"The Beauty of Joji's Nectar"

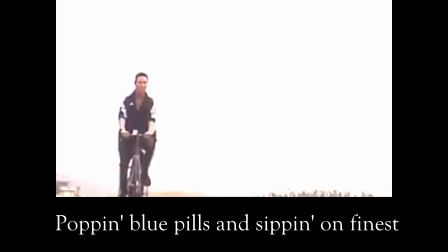24:25 I'm a pretty boy living on the west side, popping blue pills and sipping on fire.
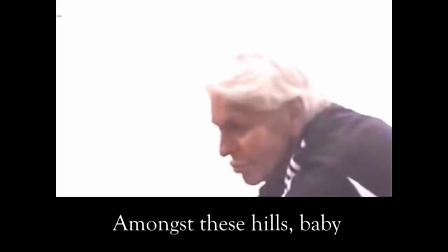24:37 No more fears and no more lies, I tell myself to sleep at night. Amongst these hills, baby. Amongst these hills, baby.
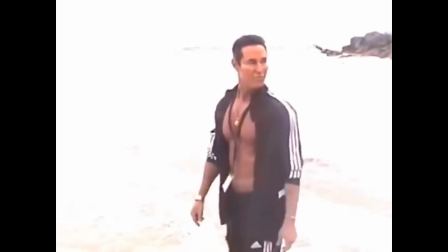24:50 Lyrics that mention taking blue pills and sipping on their expensive drinks suggest that Joji is again going back to numbing the pain with substance abuse and alcohol,
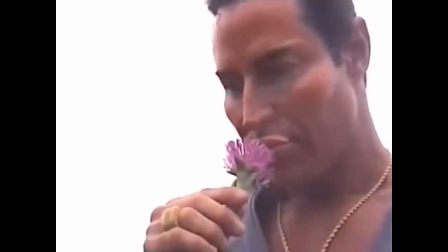24:59 with the blue pills likely referring to either Viagra, the common male sexual enhancement drug, Zoloft, an antidepressant, or Xanax, a mild tranquilizer,
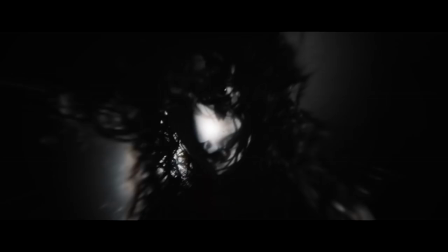25:07 since each drug is commonly linked to those who enjoy living a lavish lifestyle that this song speaks about,
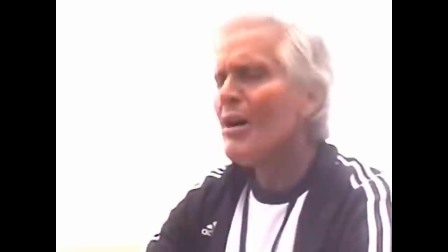25:12 people that are rich with wealth and fame and who enjoy surrounding themselves in a party-like environment whenever they can.
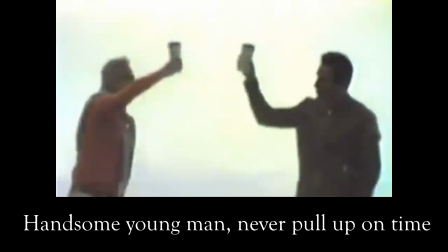25:18 Some young man never pull up on time. Looking in a mirror, looking good should be a crime.
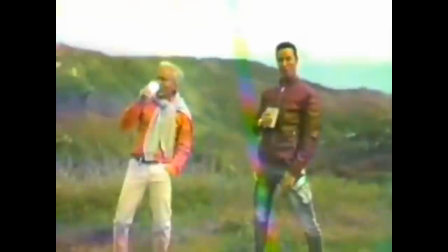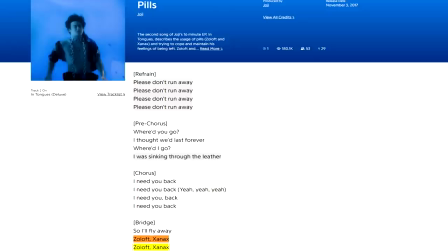25:29 But interestingly, it's the last two pills of Zoloft and Xanax that were also mentioned in Joji's song Pills from the EP In Tongues.
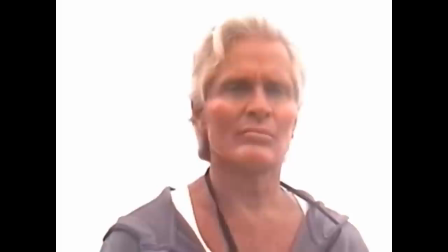25:37 So maybe this isn't just a nice tie back to that album, but is also suggesting how Joji is relapsing back into that abusive state that he once was in.
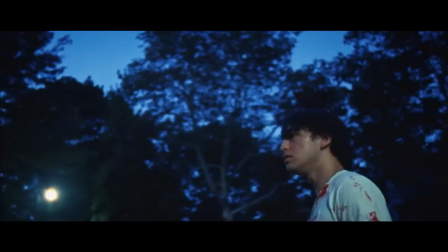25:44 An intoxicated state that could have been triggered by the relationship with the girl from before in Upgrade and in High Hopes, which has now come to an end,
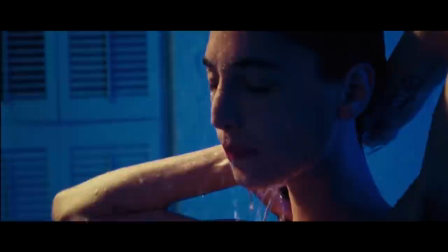25:51 further continuing Joji's struggles with searching and maintaining a healthy relationship with someone who could feel as strong for him as he does for them.
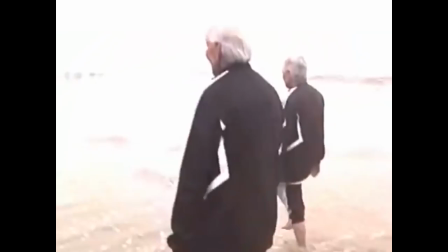25:58 One of the themes from this album and his whole discography so far.
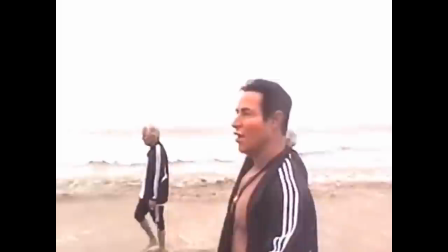26:01 But coming back to the music video, the people that we see are the same ones that we saw in Daylight, so what could all of this mean?
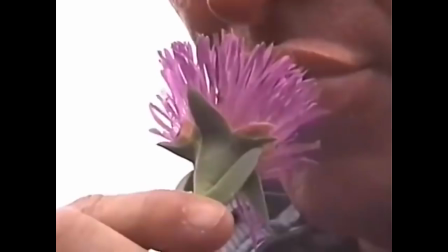26:07 Well, in my opinion, the most obvious reason for including them is that, again,
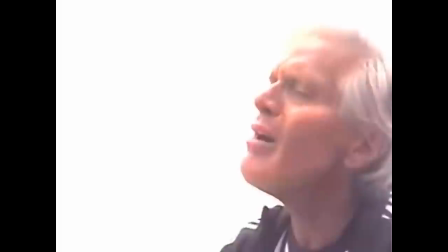26:11 these are people who look incredibly superficial and fake, which reflect that same fake lifestyle that this song talks about.
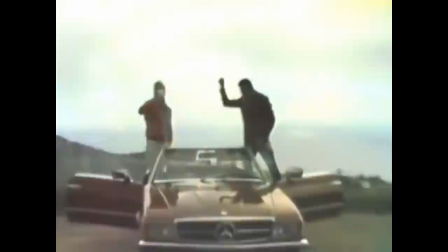26:16 People who focus so much on projecting a certain exterior image to the world and aren't really worried about who they really are on the inside.
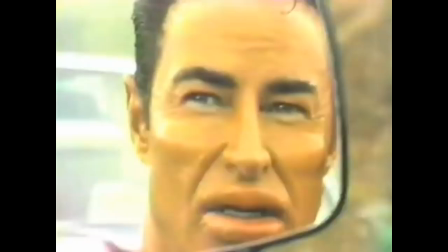26:23 Which goes for the same for how this song aims to convince us that Joji seems happy or pretty, when in reality, we know that this is just a facade.
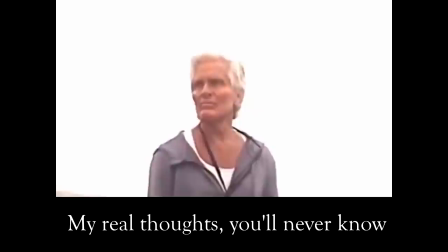26:30 All this pain I'll never let show. My real thoughts you'll never know. Never know.
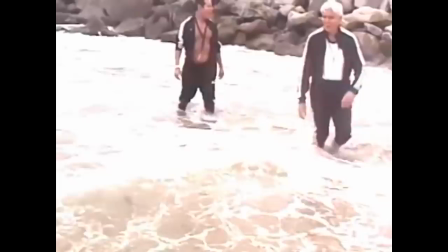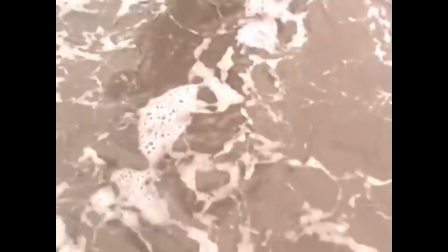26:43 I've also seen theories that these characters could be aliens or used to be human before some sort of disease or virus infected them and changed their appearance,
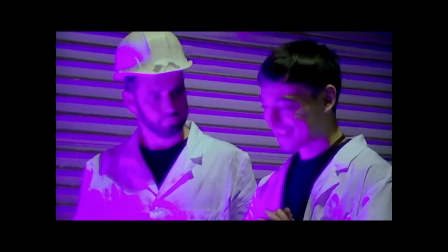26:51 as hinted at with what happens in Gimme Love and the Purple Goo.
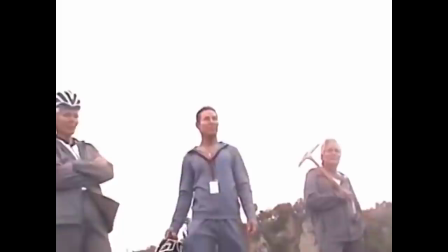26:54 And while I can see the link between how artificial these people look as a symbolic idea of how artificial this type of lavish lifestyle is and the people who live it are,
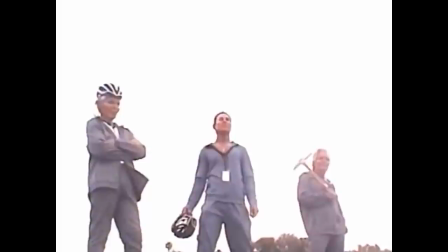27:02 I still think it's stretching to say that these could be aliens or were infected by some sort of virus.
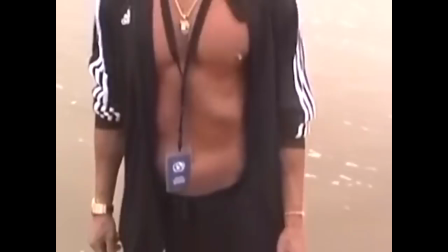27:06 But having said that, there does seem to be some sort of connection between these characters and what happens in Gimme Love.
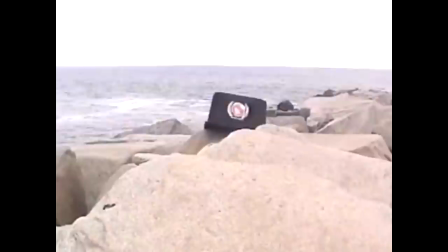27:11 The first being with the teaser video released before this music video called FTC, which shows the same characters in the same setting,
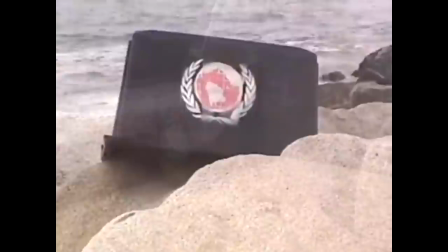27:18 but interestingly included clips of what looks like a container or package that belongs to the UN.
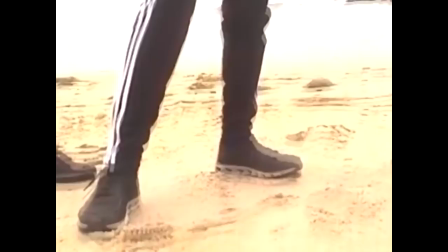27:22 A UN connection that can also be seen for what each character is wearing around their neck,
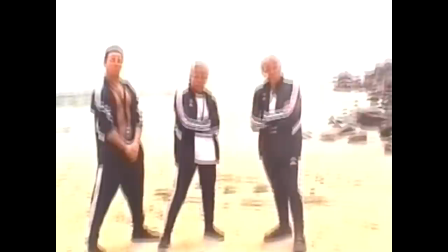27:27 with lanyards that hold what looks to be a UN ID badge that again seems very familiar to what we saw in Gimme Love.
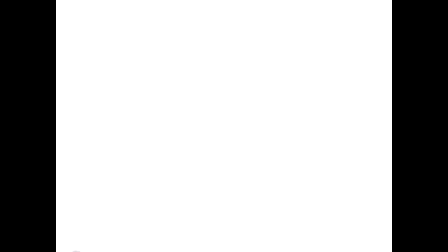27:33 So what does this all mean? Do these characters have a bigger part to play when it comes to the Dr. Wallace timeline?
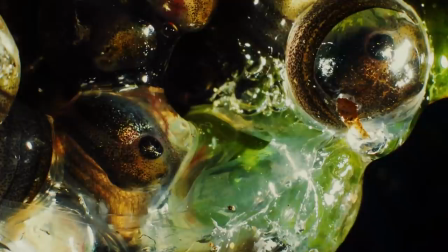27:38 I'm not sure, but if anyone has any ideas or connections, please let me know down below. But for now, it's time to move on to the next track called Normal People.
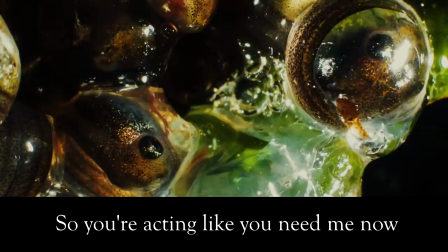27:46 The devil came back, he's dancing in your past,
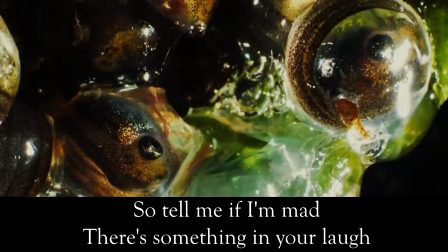27:52 so you're acting like you need me now. Hey, so tell me if I'm mad,
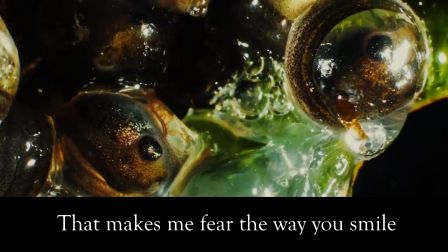28:00 there's something in your life that makes me feel the way you smile.
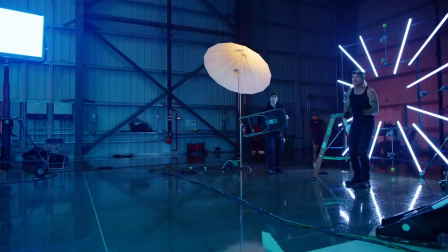28:07 In my view, Normal People continues to build upon one of the arcs from this album of a relationship with a girl,
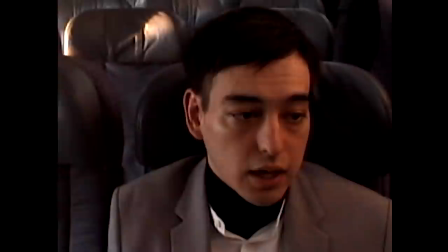28:13 with what we saw in Daylight, with Joji talking about fighting to still be with this girl who's moved on from him,
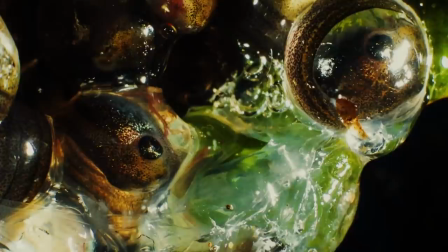28:18 to then reminding her that she deserves to be with someone better like him in Upgrade, to now singing about how she's finally starting to act like she needs him now.